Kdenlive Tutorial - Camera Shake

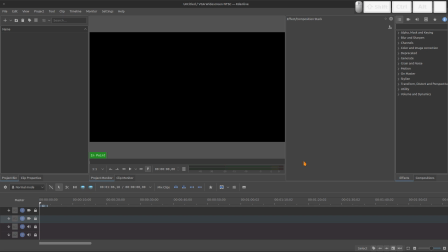guys, it's Gil here from Makinars, and in this video I want to share with you a cool way to make a camera shake. So I will start by adding my background texture. I'm gonna take an image and I download this one from Polyheaven.
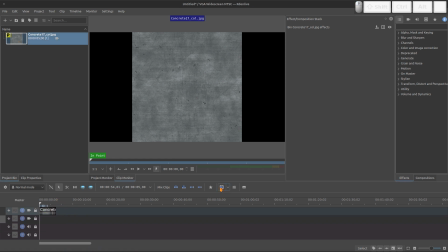Let's bring to the timeline, add the transform effect and change the size to 200. Double of the screen.
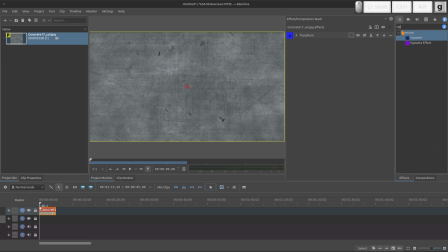I will add the vignette effect just to have more depth.
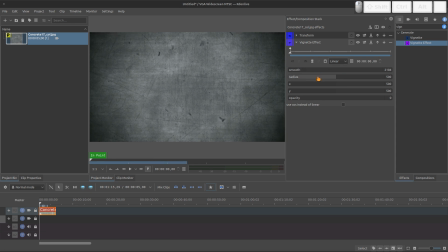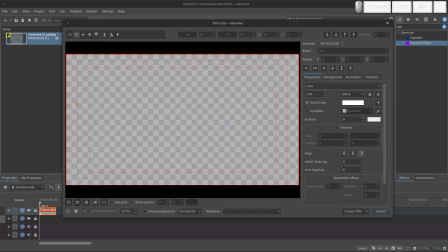And then I will create the title. So let's make shake. And I will add some shadow.
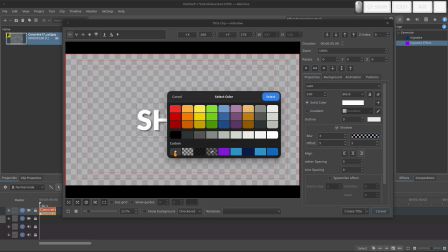Remove a bit of this opacity. It's too transparent.
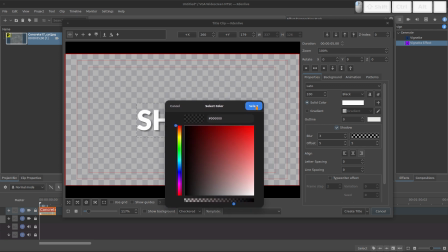Okay, this is nice.
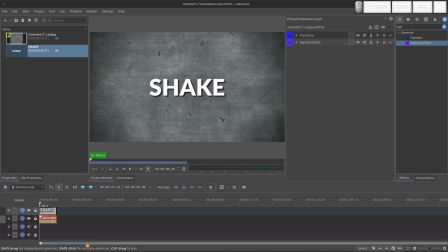And let's bring the titles to the timeline. Okay, now we have our text and our background.
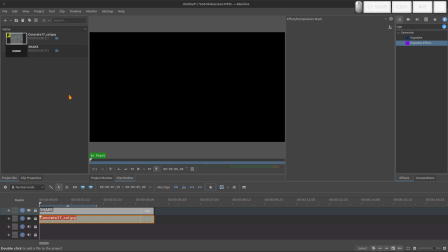Now we need to add some movement for this title clip.
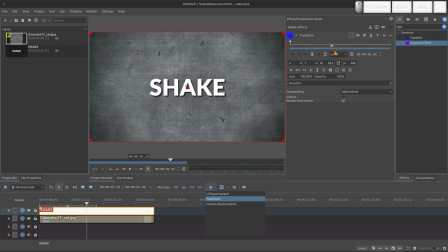So I'll bring the transform effect for this one and let's make some movement.
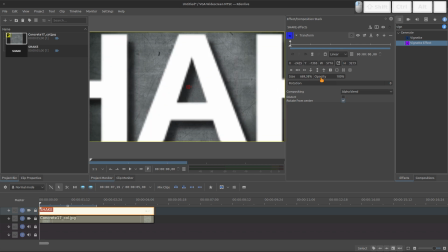In the first frame, I'll bring the size to something really big and I will jump only one frame and add a new keyframe. The first one, the opacity is zero.
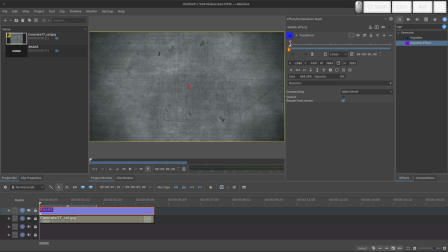It gives that feeling from the title coming outside of the screen. It happens when you use a 3D camera, but we don't have a 3D camera here in Kdenlive, so we try to simulate it.
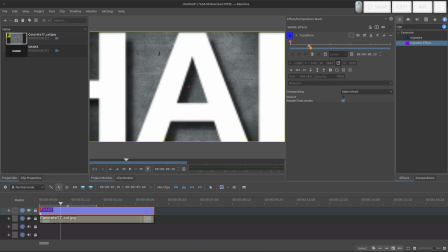Then the text appears and more or less in the frame 1, we give a new keyframe and bring the size 100.
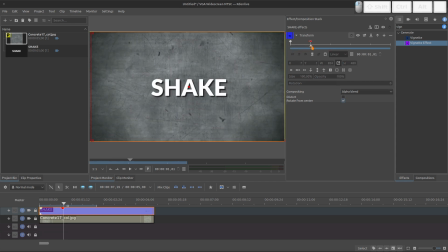Then we have this movement. Now we need to add our shake movement. For this, I will add a new transform and I want this shake to start after the clip stops the movement.
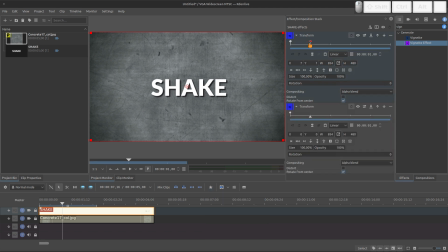It's more or less like here. We use this other transform to guide us. So I will add a new keyframe here. And this keyframe is just to set the start of the shake movement.
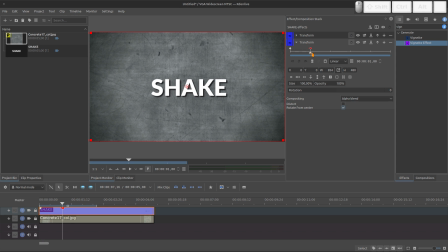So we jump two keyframes, add a new keyframe, and then we jump more two keyframes and add a new one and make some movement
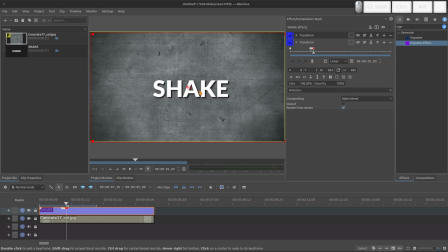and jump only more one, add a new keyframe and make another movement. And we are gonna do like this. We jump one and then check two. So we jump one, add a keyframe, move, jump more one, add a keyframe, move,
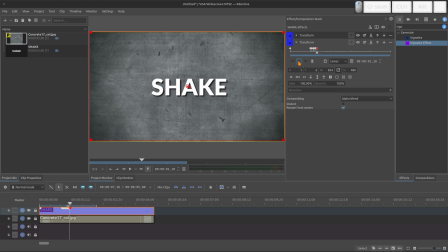and jump two, add a new one, and just make like this. You can use the keyboard arrow, it's very easy to manage. And you do something really random. You don't need to make the entire clip because it's just a shake, right?